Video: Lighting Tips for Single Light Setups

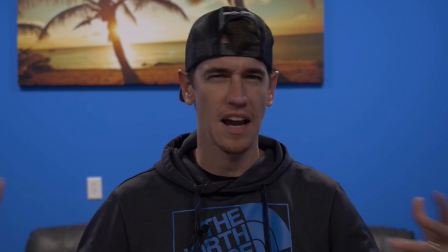Looking at me right now you can tell like this is kind of flat the scene doesn't look very
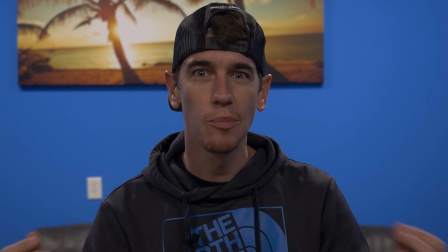good I know but with just a simple change we can make this look really good
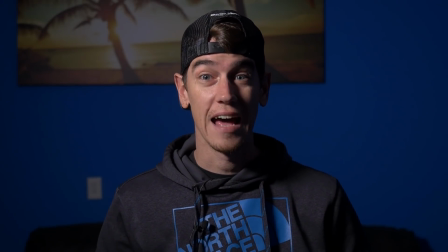Whoa now that looks interesting
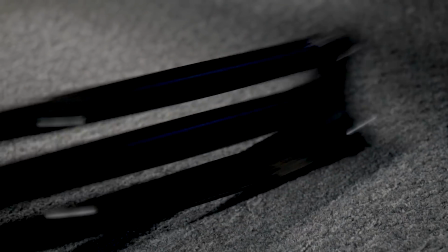I can't do a whole lot sitting here and just talking to you. I got to move around stuff So so I'm gonna bring in a stunt double Whoa, all right. Okay, so Zach's gonna take care of some modeling for me so that I can move around and change the light and show you guys a few techniques that are really gonna help your videos.
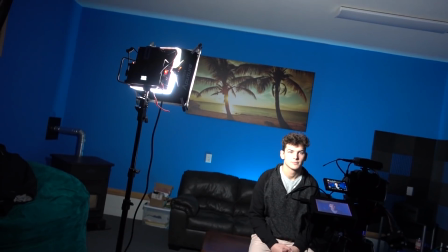Camera is kind of up above the eye line and about 45 degrees from the subject
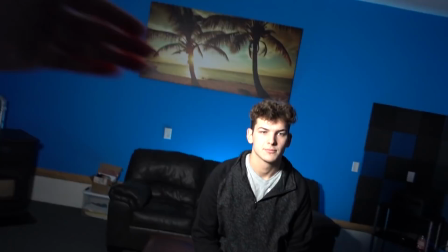and it's shooting down on his face.
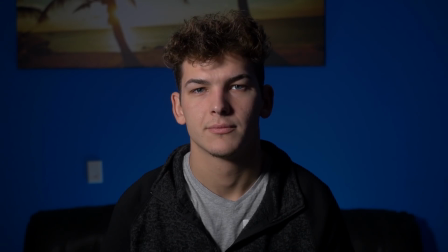So we have like this loop you can see on the side of his nose. it's casting a little bit of a loop shadow towards his cheekbone.
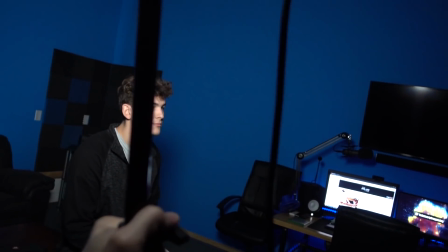That's called loop lighting. And then if we take the light and we move it exactly 90 degrees,
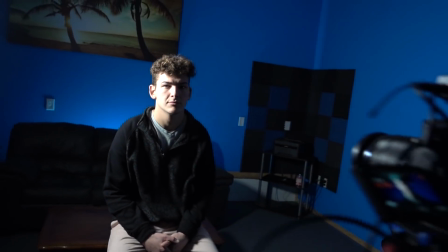so we're shooting him from the side, there's this line that goes straight down the middle of his face.
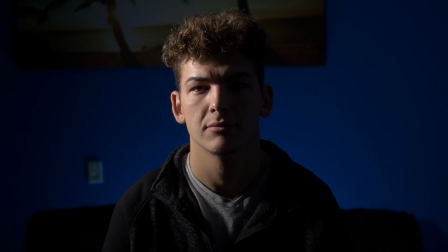And this is what we're going to call split lighting. Split lighting is really good to create a super dramatic effect and you can tell just like it's very harsh
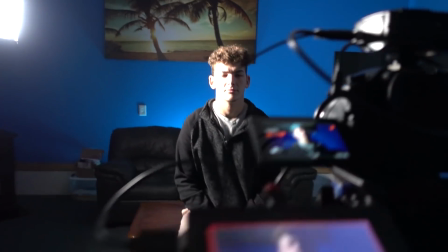straight line right down the middle of his face we can counteract that with something called a
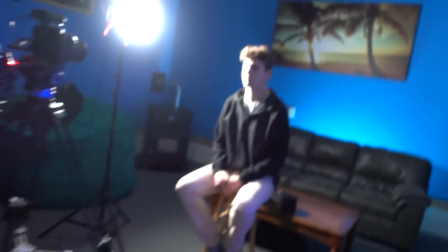bounce or reflector so you'll notice if we take this reflector and we just kind of hold it
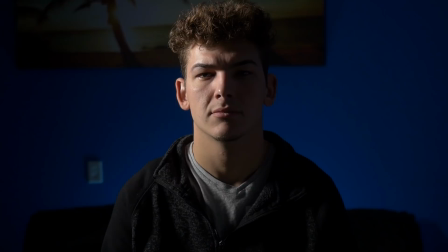and we use it to bounce a little bit of light on that dark side of his face you can see that it helps just kind of bring off that shadow a little bit so it's not as harsh when you're bouncing light and you're trying to fill in the darkness that's that's actually called fill so right off the bat that's two lighting techniques that we're using only
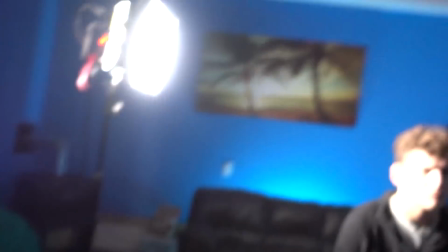one light don't worry there's more here's another one so if we take the light and we bring
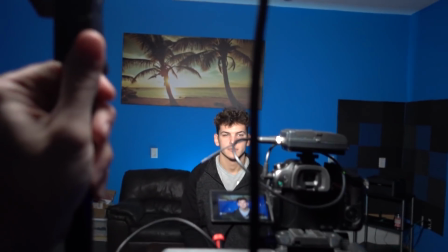it pretty much right by where the camera is okay and then
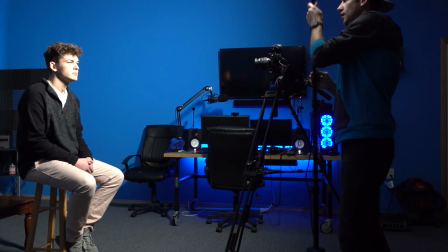we're gonna lift it up up and up and up if
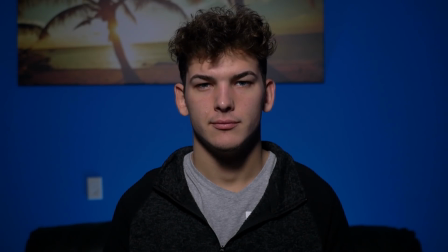you look at the bottom of his nose like right under his nose that little bit of a shadow there looks like a butterfly right and so this is called butterfly lighting or paramount lighting paramount lighting is something that actually
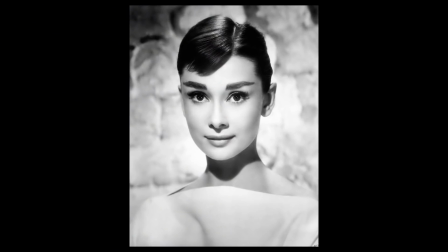paramount pictures used a lot back in the day to shoot their actresses because
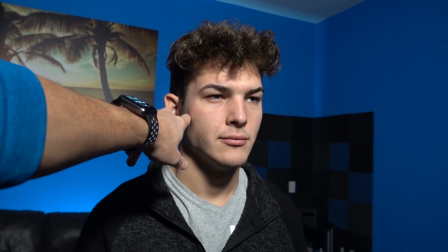it it is really flattering for the for the females zach doesn't really have a defined cheekbone but so it'll define the cheekbone a little bit
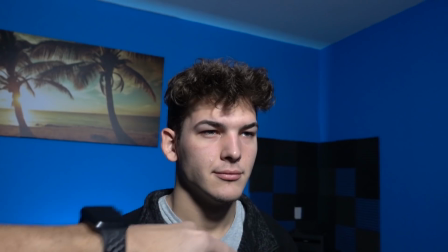soften the shadow underneath the nose and then we get this dimension underneath his chin if you're one of those people who like take a picture from up high because i don't want them to see like my chin uh this is a great kind of lighting to use to get rid of the uh the double chin the old double chin okay so that's paramount or butterfly lighting so let's go back to split lighting a little bit because this and this is one of my favorite ones Rembrandt if we drop the light back down just above the eye line
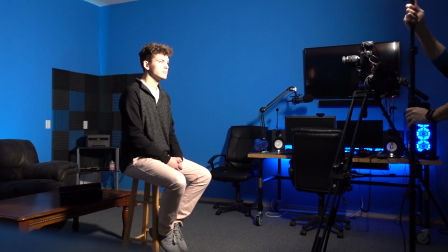so we're shooting down you don't ever want to shoot up because
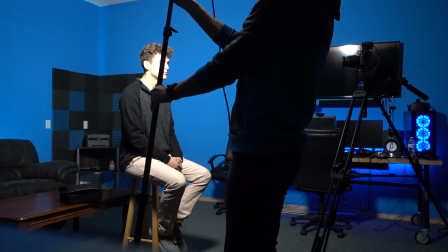it makes it look really weird so if we go back to loop lighting right
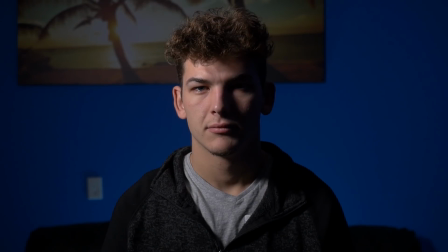and we just take it a little farther towards the side we create
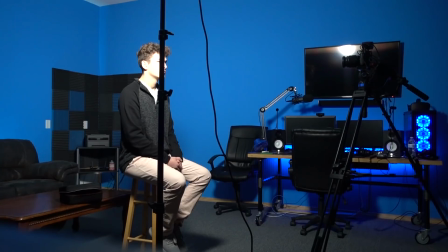something called Rembrandt lighting super dramatic you can see that
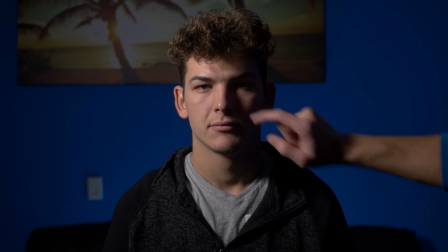there it creates this triangle on the cheekbone and you'll see a lot of this in like major motion pictures movie posters anywhere where they want to create a super dramatic moody